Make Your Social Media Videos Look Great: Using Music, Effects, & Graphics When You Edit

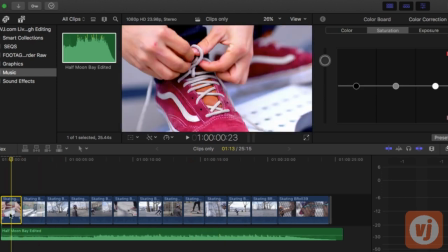You know, something like this is pretty washed out, and then you see something like that, and it really grabs your attention. So that's a pretty good correction.
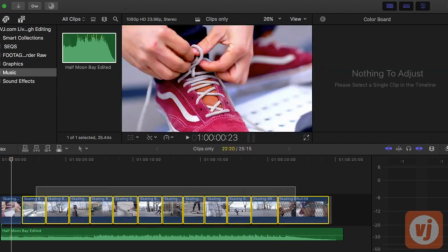And I'm going to copy that, Command C, and then I'm going to select the rest of them and go Shift Command V to just paste. I'm not going to paste the audio attributes. I'm going to just go ahead and paste that so that the effect is on all of my clips now.
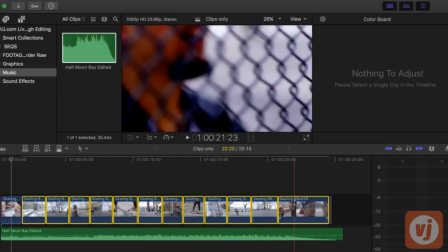So they're now all hyper-saturated.
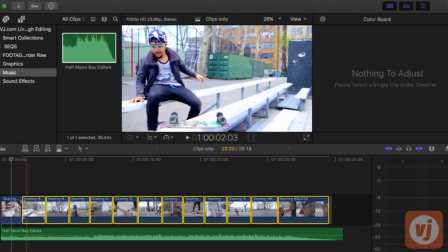I'm just going to go through because that correction for the shoes might not have worked for everything, so I'm just going to check it out.
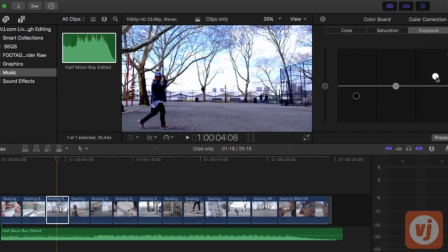So this one here, this is a little darker than I'd like, and
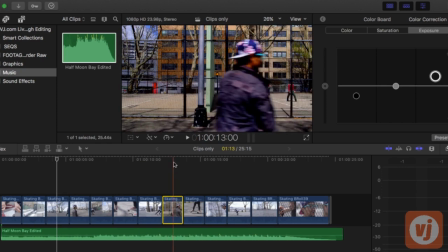let's see, these are all okay. This one's a little also just a little darker than I'd really like.
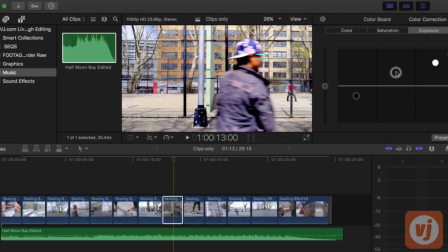I'm going to bring up the midtones and kind of get it to match the other stuff.
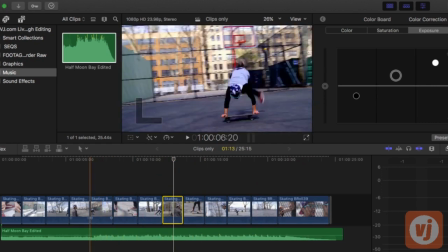Let's just check it out. All right. So yeah, that looks a lot better, I think.
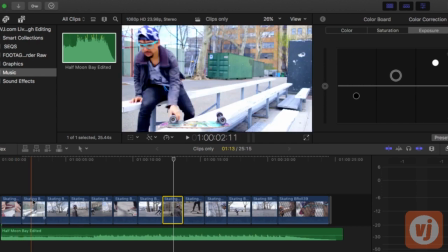This one might be a little blown out. I'm just going to come to that one, and let's just take that down just a little bit to bring out more detail.
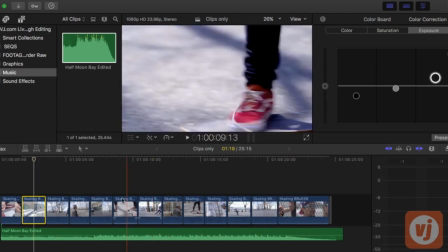Okay, so I think we have our color correction. Now, there's another issue, and so that's just color correction, just you'd use it for anything.
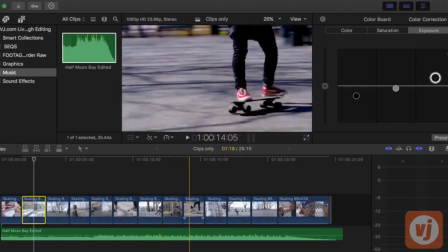But towards storytelling, what we're trying to say here is that the lifestyle of a skateboarder is so cool that you're going to want to buy our skateboard.
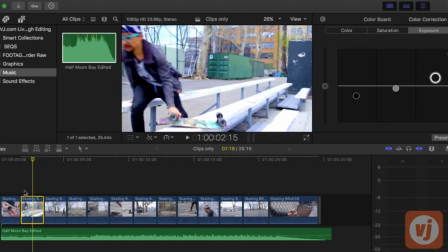And so we could probably treat the footage with a little filter that adds that supports that story.
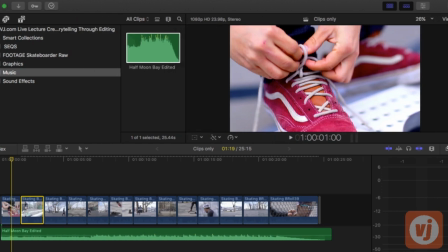So I'm going to close that, and I'm going to open our filters here.
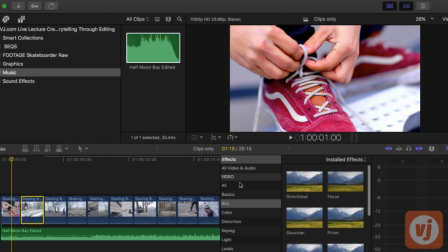And I want something a little down and dirty and grungy.
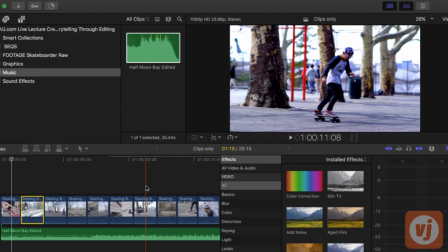He's in you can see he's in just a regular park in New York City, which is a concrete park.
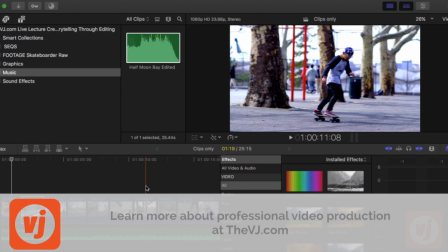No grass, so it's kind of urban and grungy. So I'm going to look at some of the filters that you could look.
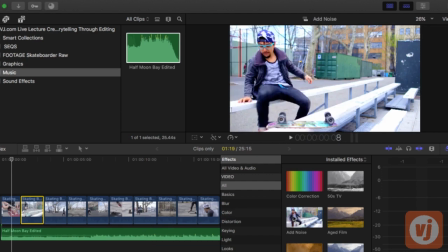There's the add noise filter. There it is.
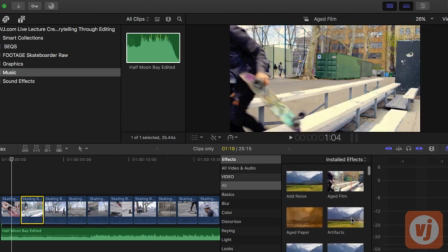Okay, it's noise. There's age to film. There's all different kinds of things I can use here.
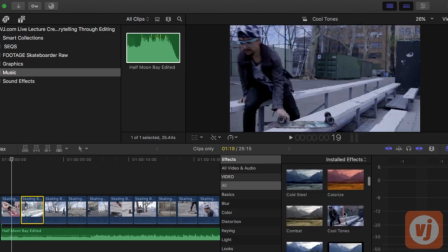But there's one I'm specifically looking for, and that's this one, which I really like.
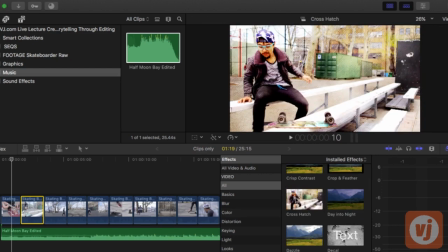So this is called crosshatch, and you can see it gives it, you can tell, but it gives it a kind of texture that looks almost like paper, but it gives it a kind of grungy street look that it wouldn't otherwise have.
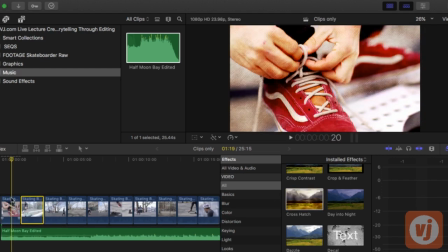So I'm going to, we'll just drag and drop that on the first image, and again,
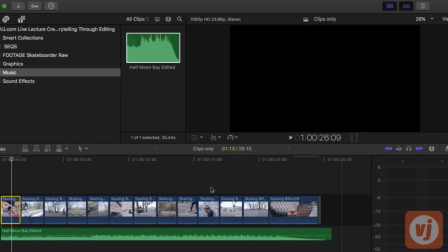I'm going to copy and paste those to the other ones.
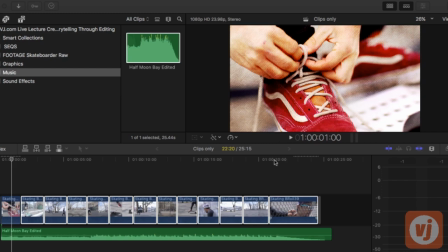So we've already done the color correction, so I'm just going to do crosshatch.
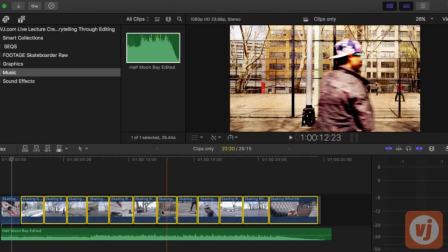All right, so now all of the clips have that effect on it. Now, again, I didn't just choose any old random background.
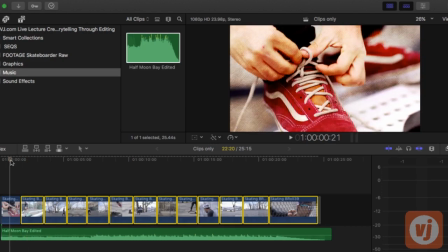I chose something that supported that kind of hip, urban, grungy,
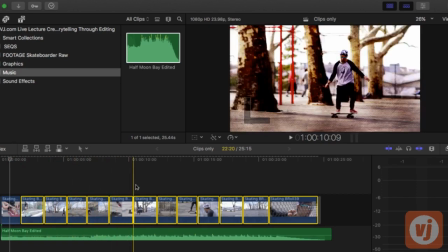but cool skateboarder lifestyle filter.
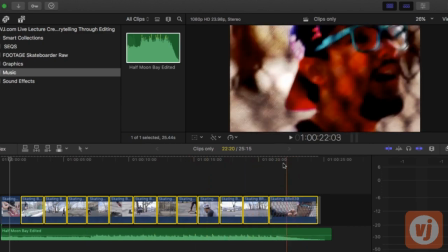So that was very much in service, this one's a little dark, in service of our story.
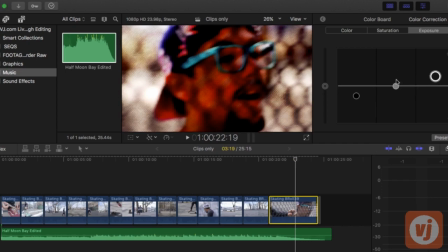Hang on, I'm going to lighten this guy just a bit here.
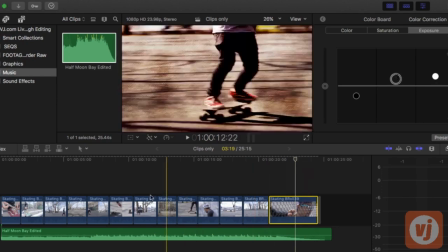Right, because the effect kind of darkens some things, so I'm just going to go back through.
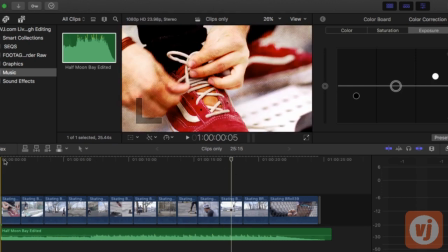All right, so let's take a look at the color correction, the crosshatch filter to the music.
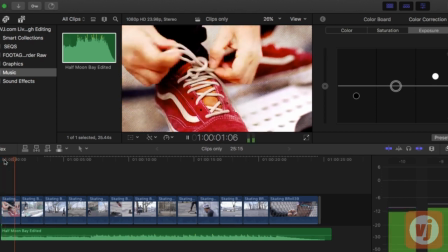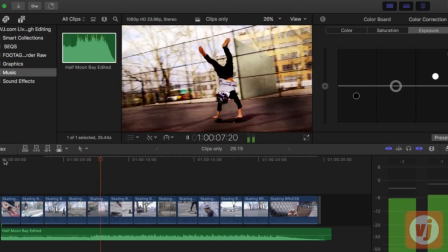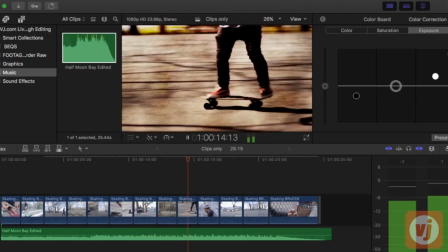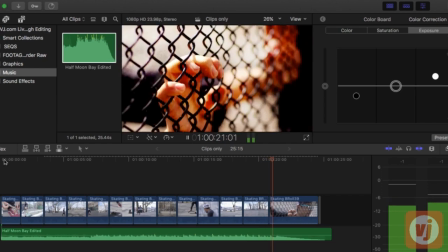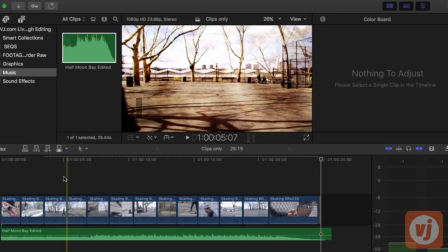Okay, so that really helped.
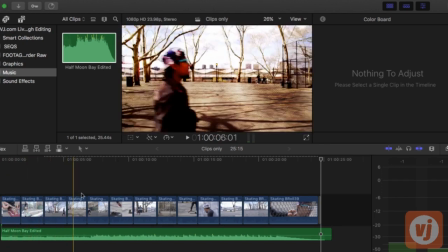It kind of kicked up all of those images, and we sort of made the best of it. It's still, though, not really jumping out at us. So I think we need to add some transitions and some sound effects to further complement this. And we're also going to add text because, again, while I'm going to be working on the sound effects and the transitions, with social videos, they should work without sound, but we're going to add it in case someone clicks on that speaker icon.
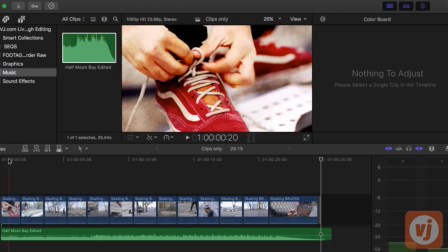So I'm going to come to my transitions, and because this is kind of grungy,
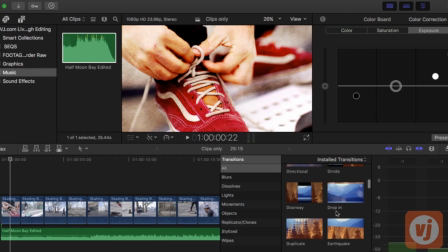I'm going to look for a transition. I don't mind this one. This is color planes. There's also, I think I'm going to do something called static at the beginning.
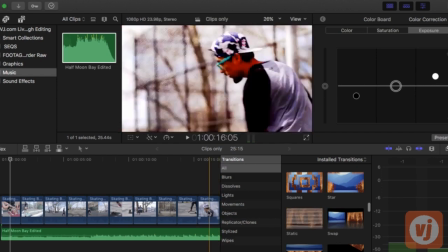So we've got this effect. Now this effect I think will work quite nicely with that crosshatch effect because we're looking at kind of like,
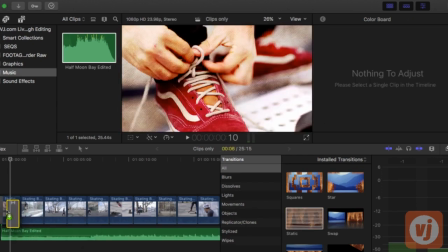I don't know, it's just sort of a grunge type thing. And I'm just going to add it to the beginning.
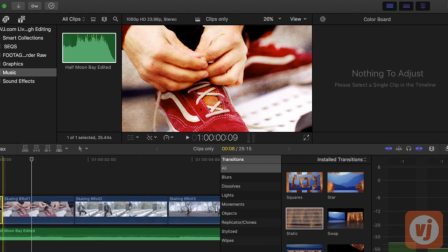I'm going to change the duration, make it shorter.
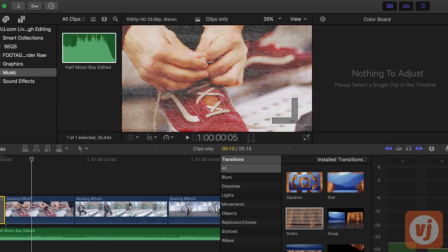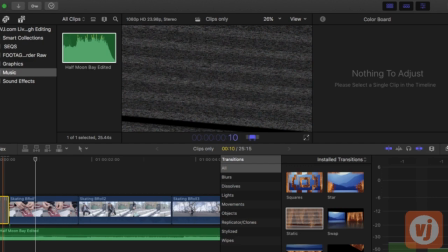Hang on. Okay, so we got it there.
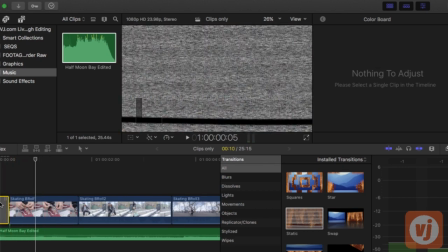And I'm going to go ahead and add that. Let's close this.
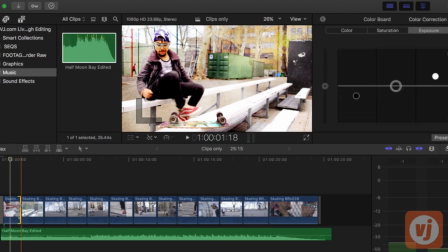I'm going to copy it and add it to the first few shots, okay? And let's take a look.
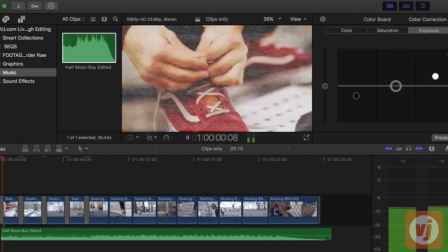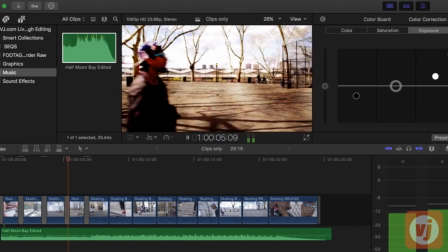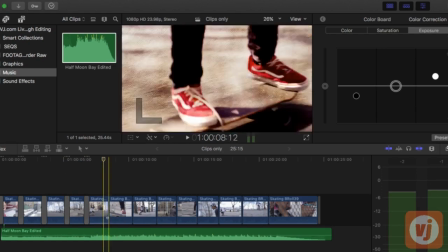Okay, now I'm going to add another transition starting for this section because we use this over and over for even 24 seconds.
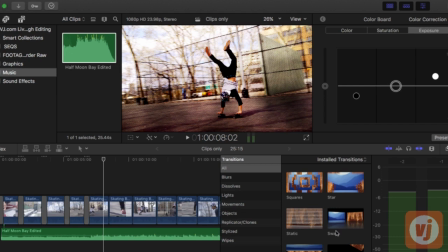That's going to get kind of boring. So let's come back to our transitions browser, and this is where I maybe want to put some color planes. So we've gone with static, which has to do with sort of TV static.
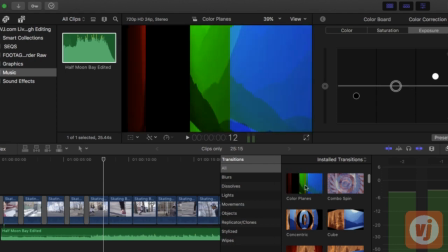So this kind of looks like color bars, which will probably work with that.
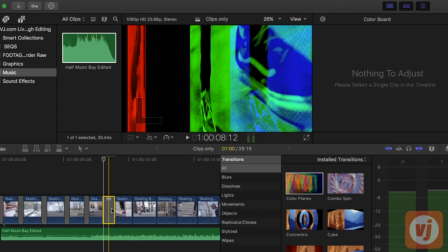So I'm going to just add that, change the duration, and we'll close it.
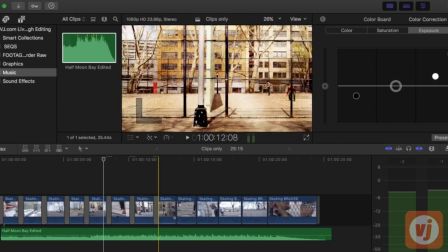And so I'll copy and paste that color planes transition in between the rest of them.
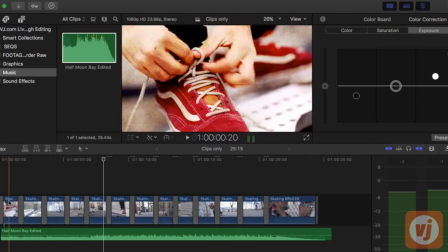And so let's take a look.
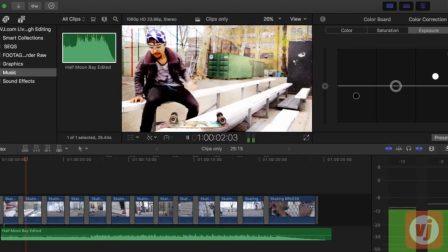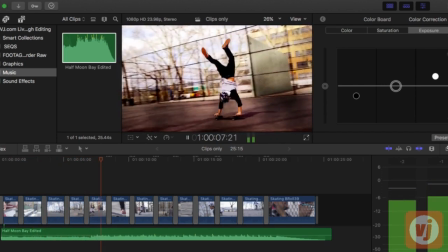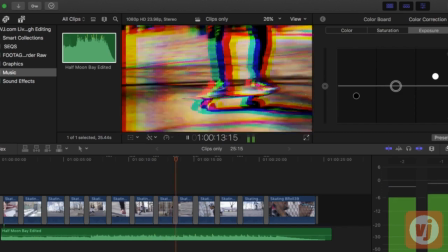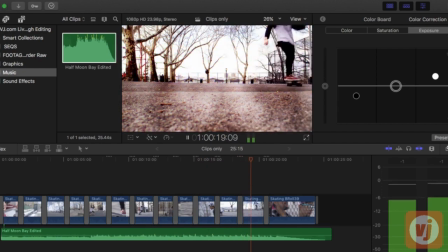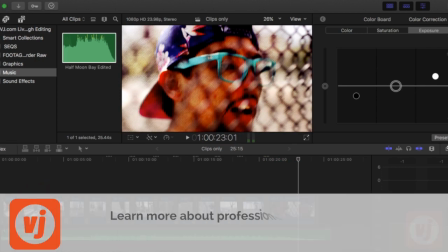Okay, so that really added some energy and excitement, and I do think that those effects work well.
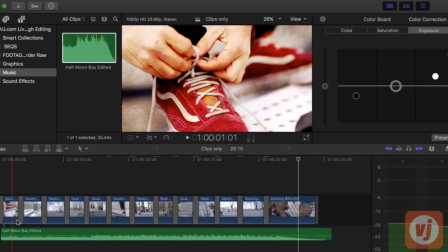When you add a visual effect, it's always a good idea to add a little sound effect too.
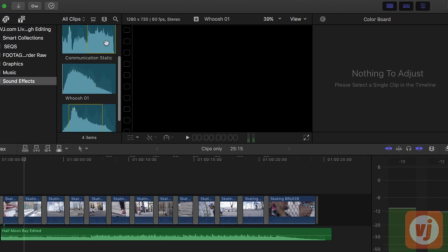So I have some good sound effects. I have one here for the static that I'll add to the beginning.
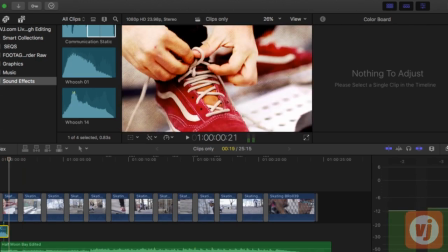That works. It's a little too loud, but that works.
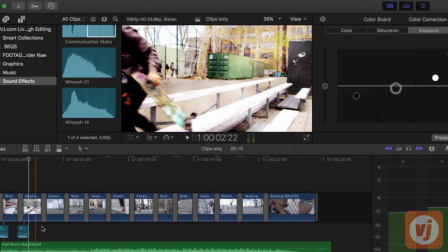Okay, so I'm going to just add that in front of each of the static. Hang on.
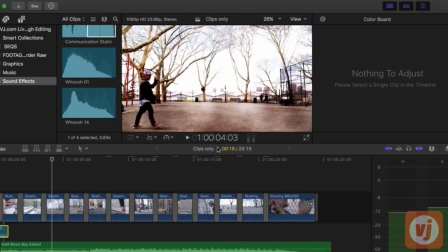I actually think I'm going to shorten it a little bit by coming to a custom speed.
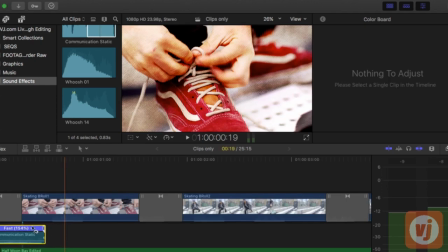Let me zoom in, and I'm going to make it a little faster so that it's really just the length.
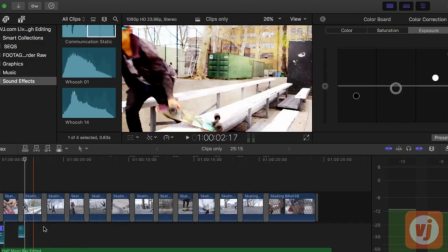Better. Okay. So I'm just going to copy it and paste it at each of the static transitions.
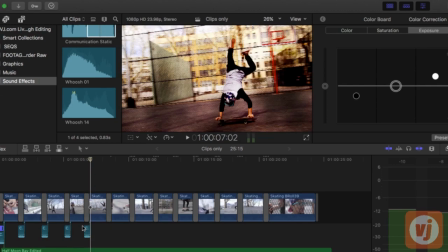Right? So